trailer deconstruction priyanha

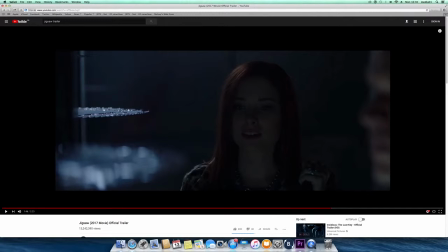Throughout the trailer until up and now, the lighting is around the red tint and the blue tint. It also contradicts, like giving the warm feeling and the cold feeling, but it's still dark and dull, creating this eerie atmosphere and this like something bad is going to happen.
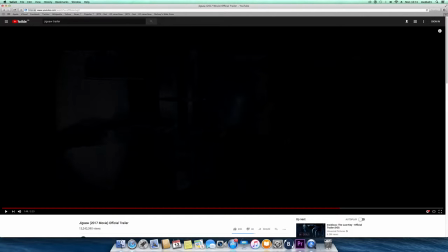Like even the actors are using torches, making it look like it's not that clear what's happening. You can't see the villain and what he's doing, and you won't know what's going to happen next.
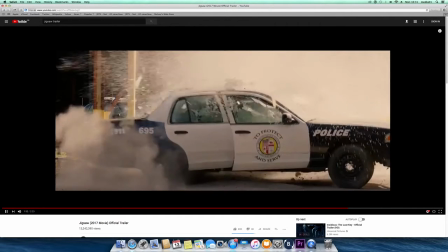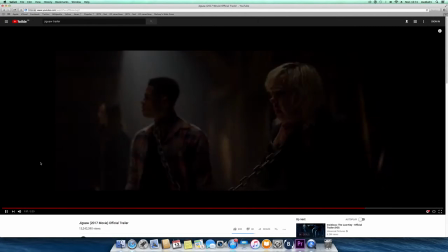This hollow silence, again, throughout the whole movie is used, just creating suspense over and over again. And the quick cuts for each frame just after a second is effective
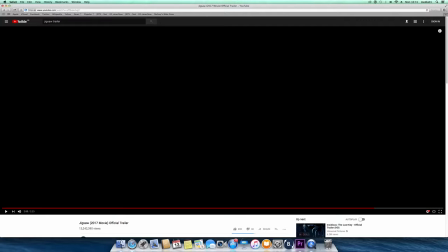because it creates this adrenaline rush and makes audience feel uncomfortable, like I'm feeling right now, and I'm scared because the villain can jump out anywhere.
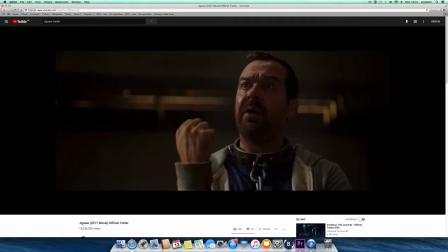No, it's not creepy at all.
That panning of the close-up towards this actor just shows how much he's scared, and his facial expression and what he's feeling is just putting us into his perspective.
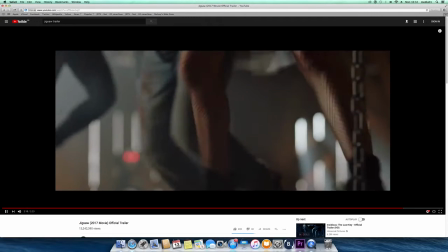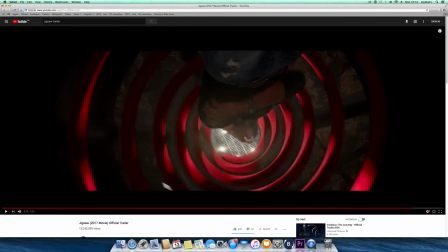literally there's so many fast-paced cuts and there's so many shots in every second that you really wouldn't be able to see everything. That's a good thing about this trailer, as it doesn't give away everything in the movie, and like the effect of the text also helps bring it together.
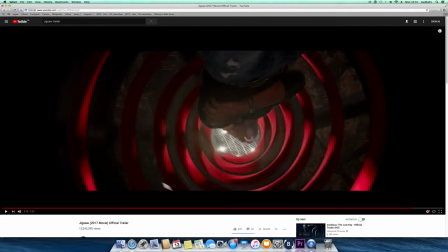Say like when it says like he knows your sins, meaning maybe this is a punishment time. Maybe that's why like everyone's kidnapped and that they deserve this. And the sound gets faster and faster when it gets to like the ending where the eye is there and the villain is about to be revealed.
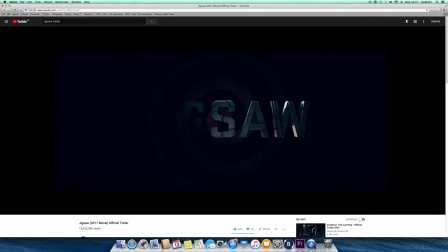And there is just emphasis on like the swings and the chainsaws, which create this uneasy feeling.
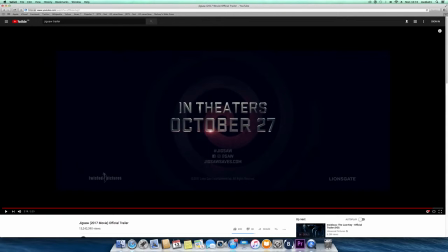And overall, I think I would watch this trailer because of the fact that it hasn't really revealed too much of the movie, and the camera angles used and the editing. The editing is very precise and clean, and is cut to the point.
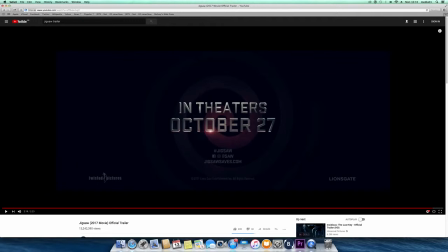And I think the lighting is very dark and dull, which intrigues me to watch more because I want to know if like it's like that the whole way through or if it's different when it's out of that trapped area.
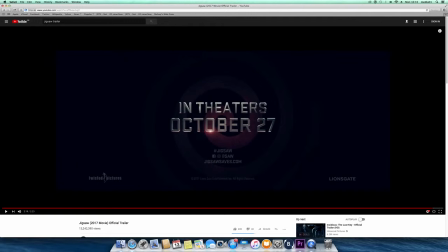The mise en scène again is just like chainsaws, blood, and there's like knives. The red eye again, like the iconography where it there's an emphasis on the villain and the red color.
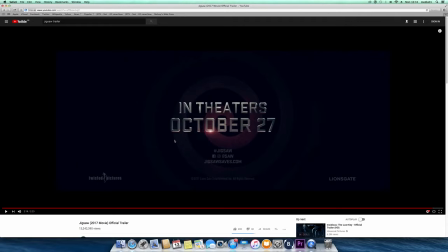So maybe there is definitely some sort of relevance of death in this movie.